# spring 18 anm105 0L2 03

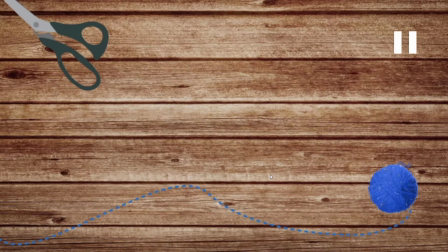to do the easy ease thing. It might slow down and speed up if you do that.
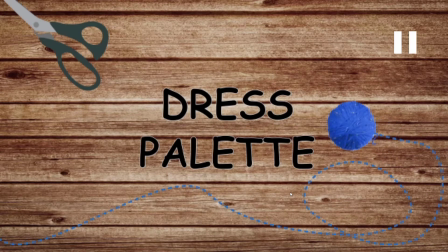It's the only problem, but right now it's a little jarringly changing direction, so smoothing that out would be good.
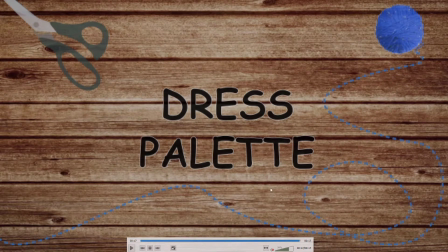But I think it's a very good concept, and other than it feeling a little jumpy, pretty well executed.
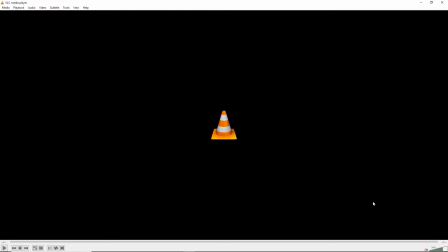So yeah, and then like I said with the others, make sure it's fading down at the end. So or was it? I don't think it did it? Oh, it does fade down. Pardon me. Yeah, forgot that. So yeah, good work on that. Next up is Gabrielle.
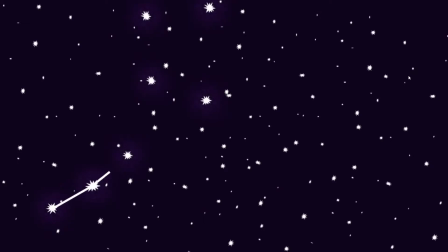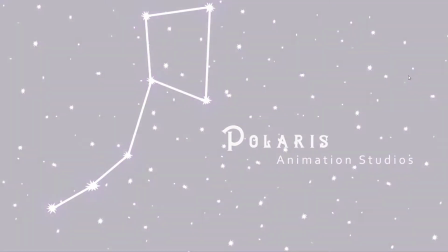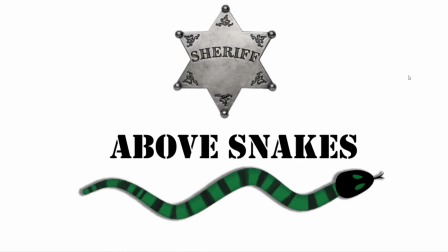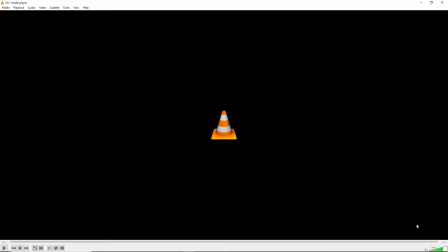Nice. So yeah, definitely some improvements here.
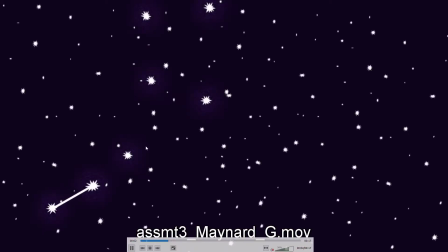I think the way you've connected the dots looks much better and smoother.
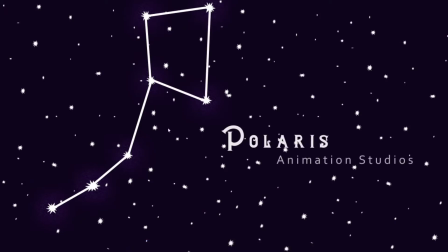Nice work with that. I think that something with the Polaris is tricky is just to kind of want it to stand out from the background more, because these stars are fairly big and bright.
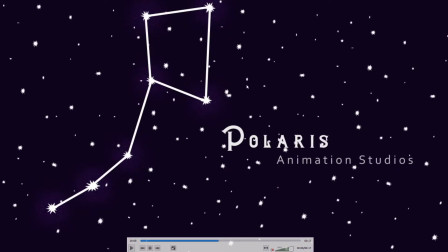And I was thinking maybe if as the Polaris fade up, maybe if that dimmed a little bit, that would help it. But right now it's just the whole frame looks a bit busy because of these very bright, very
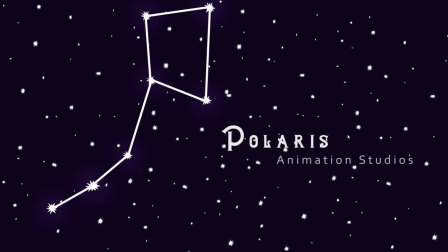big stars compared to the size of the text. So that could be something to play with.
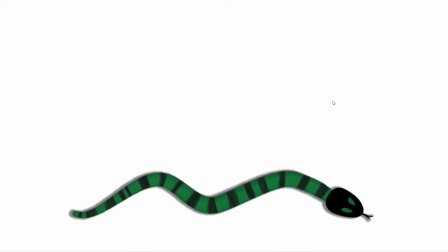Maybe dimming it or coming up with a different solution. And yeah, the snake, I thought that was a pretty clever animation.
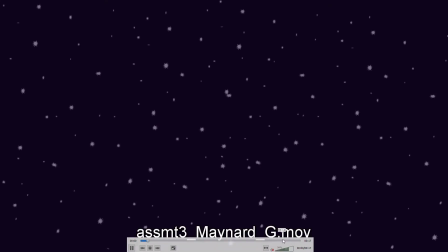I'm not sure how you did it, but it worked out pretty well. Snakes can be difficult to do. And then it just sort of ends abruptly, so make sure there's a fade out at the end.
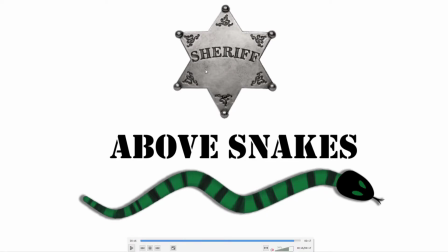And I might have chose a star maybe without the sheriff text on it. Because it's at the top of the screen, it almost makes me think, oh, is that part of the title or somehow? I mean, obviously it's not, but I just think maybe finding a star with like a logo on it rather than the word sheriff might be better.
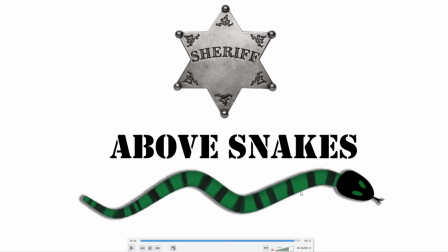Also, it's kind of in a very different style from the snake, which is this very kind of graphic, cartoony thing, and this is more like a photograph. So it might be good to get a more kind of icon of a star that matches the look of the snake rather than two kind of very conflicting looks.
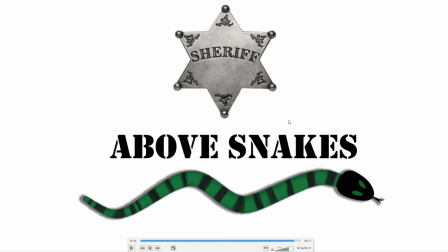So you could try that. But overall, it looks good, and again, just make sure to have the fade out at the end.
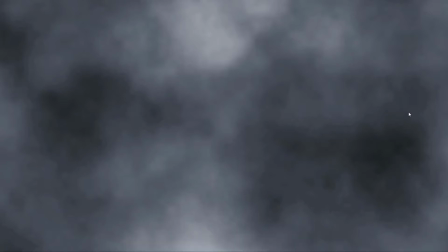Next up is Connor.
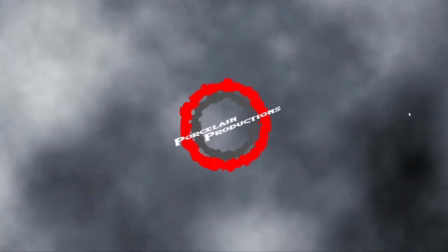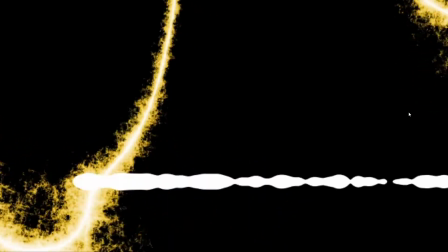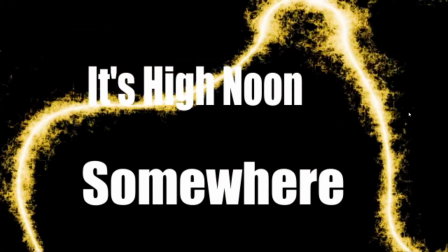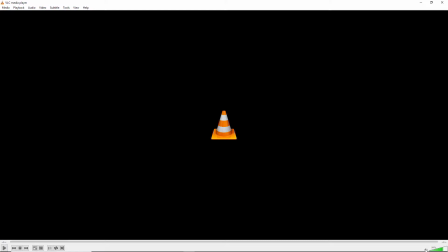Alright, so yeah, a lot of good stuff going on here.
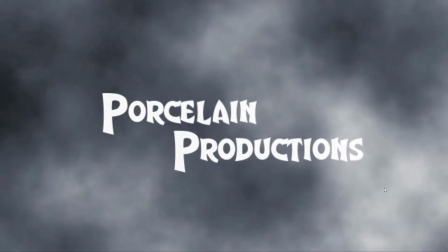I like this motion at the beginning, and I think the transition to the porcelain production looks good, and the font looks like a good choice. I'm not really a fan of when letters press against each other like that, so I might look to kind of just adjust the kerning on that a little bit.
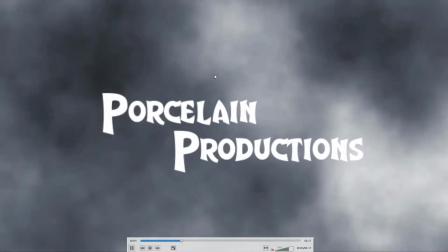And then the other thing is that it would be better if this sort of cloud changing movement continued through the fade rather than
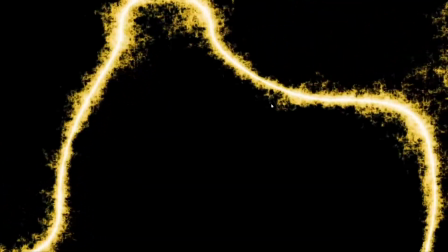stop abruptly. And then this is an interesting effect, and you know, works good.
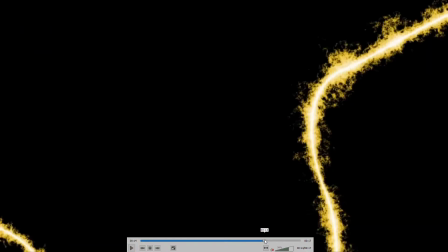I think that cut was a little surprising.
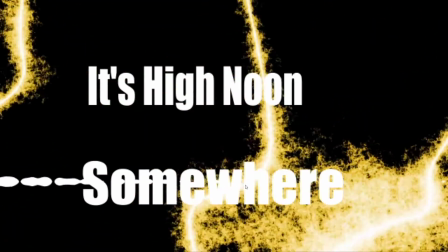So maybe if not have it cutting there, it would be better, and can just continue the motion.
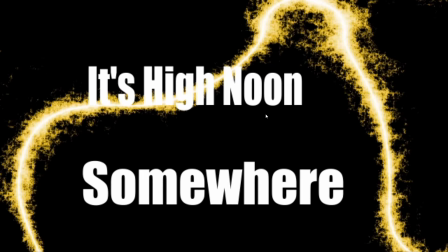Don't really love this font. It doesn't really say much. You might try something different.
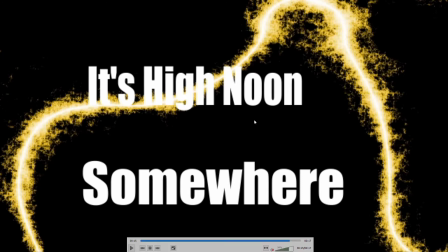It's okay, but it looks, again, not, I don't know. Maybe go for something more Western looking somehow. Or, yeah, I might just try something different.